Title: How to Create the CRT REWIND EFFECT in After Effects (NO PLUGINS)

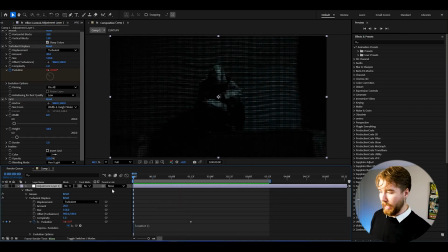243s
throughout the whole time which it's kind of already has you can just put the evolution back to zeros so if i have it at a half a second long we can go to three seconds which is twice as much and here we can just manually drag it back down to zero so it's
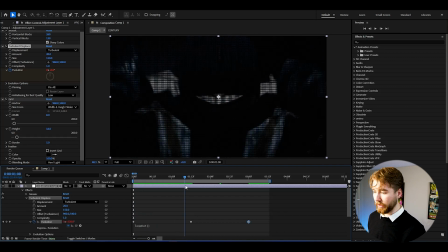260s
going to be going from zero to 360 degrees one lap then
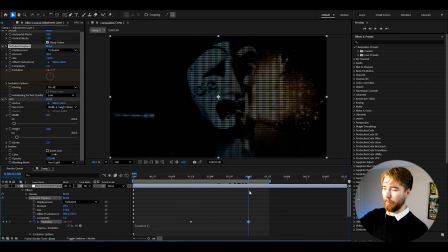265s
going back down to zero again then up again down again or and after that up again down again just like that just to create a smooth transition when we are looping the distortion here but this looks nice and not only that
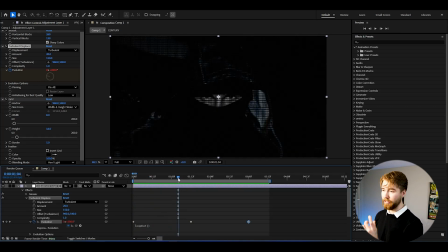279s
you can make other distortions so one other distortion i like to create is this kind of tape glitch distortion and how to create that is actually by adding an effect called cc smear the best of views i've had this effect for was actually for my dripping text tutorial as you guys probably know
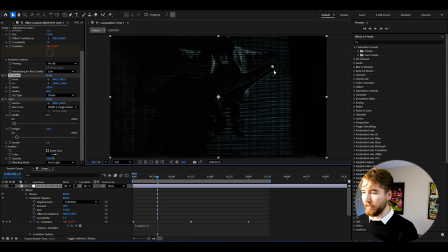297s
so here to create that glitchy tape here we're going to be dragging the tape i usually like to have it under here at the bottom something like that and you just set the points here horizontally like this and you can copy the same amount here so we can have 800 and 800 to
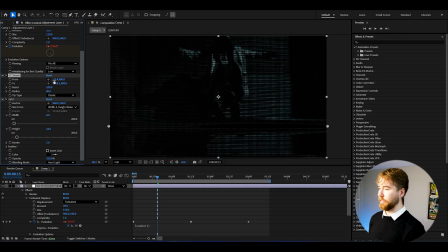316s
2 as well so from and 2 is 800 and then you have the other position settings there as well and when we play this it's going to look something like this here as you can see it's going to be having this distortion look here and we can also customize the type here to round bell and wizard sounds hella weird not gonna lie but i
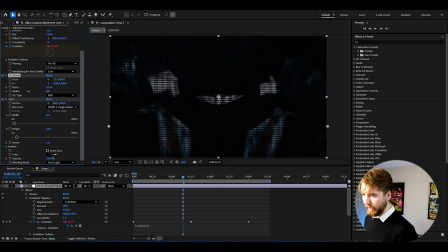335s
think the bell one looks pretty cool and you can customize the radius here and the reach as well so the reach i like it pretty high and the bell you can adjust it but the thing is so when you're satisfied with
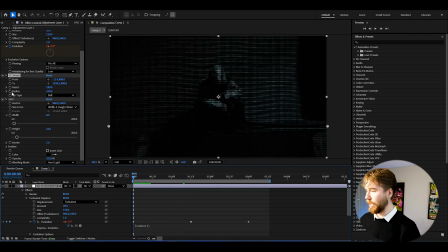350s
your look here you basically got to be keyframing these uh you know values here so we can keyframe the radius and the reach here at the beginning of our adjustment layer here open up cc smear here we can go a little bit closer and depending on what look you guys want you can
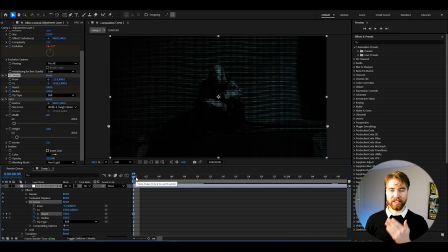366s
either change the value every single frame literally for your projects or every other frame it kind of depends on if you want to have like a literally a glitch real glitch look here you can do every frame but to get a more distorted look here i like to see the actual distortion develop
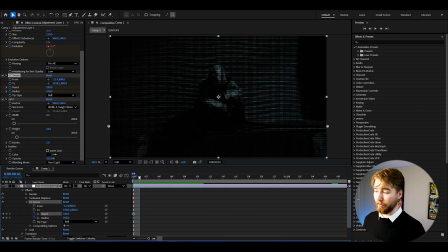386s
and move have some motion to it so for that i'm going to be jumping two frames forward for this and here we can just customize it to some other value here something like that drag it down a little bit basically go two frames forward change the settings drag it down drag it up
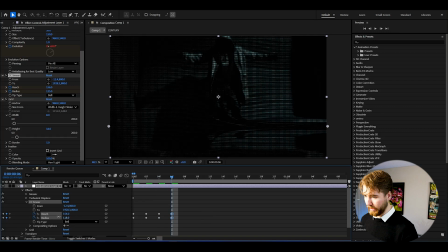402s
whatever you guys want two frames forward change it again then two frames forward something like that then you can just check how it looks and i think this looks good so what i can do now is just holding alt on reach and here type loop out and same for radius hold alt press the clock here type loop out and as you can see now
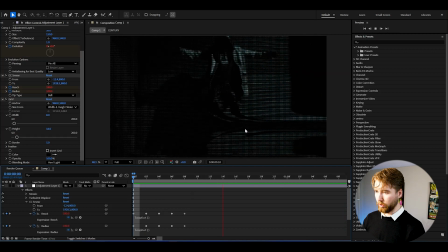421s
now it's going to be moving like that so you're going to be having a small distortion at the bottom here which is very very nice and now as you guys you can see my distortion is very uh you know predictable or whatever it's like the same kind of pattern all the time here so
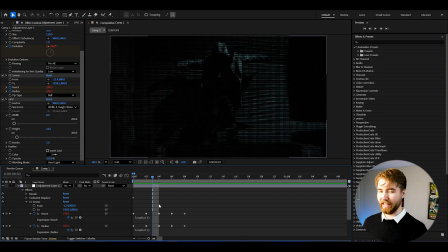436s
a fun thing you can do when creating distortion glitches stuff like that it doesn't need to be you know i know i said like you know if you want to have motion have two frames in between but like it doesn't need to be like that like to create a more accurate look you can you know
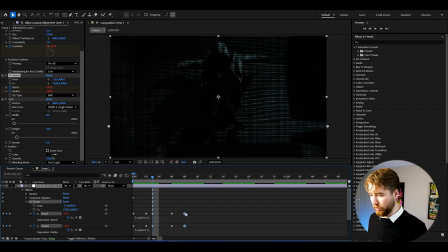450s
we can put these keyframes close to each other and these a little bit farther in between something like that you just make the make them random that's kind of the point of you know glitches distortion that kind of stuff so if we play it right now we get the more glitchy kind
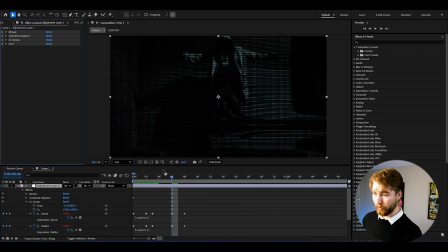466s
of look to it which i like and now also when you're satisfied with your distortion look here we're going to be adding that bend screen effect here and for that we're going to be adding cc lens so now we've got cc lens we're going to be increasing the size to 200 drag down the convergence
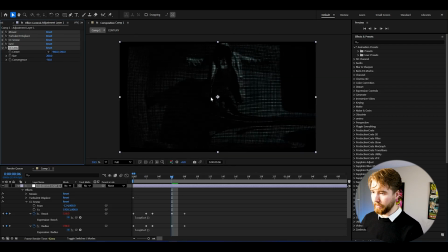482s
to minus 50 is nice so something like this now we've got the whole bend to our 30 effect here and as you guys have probably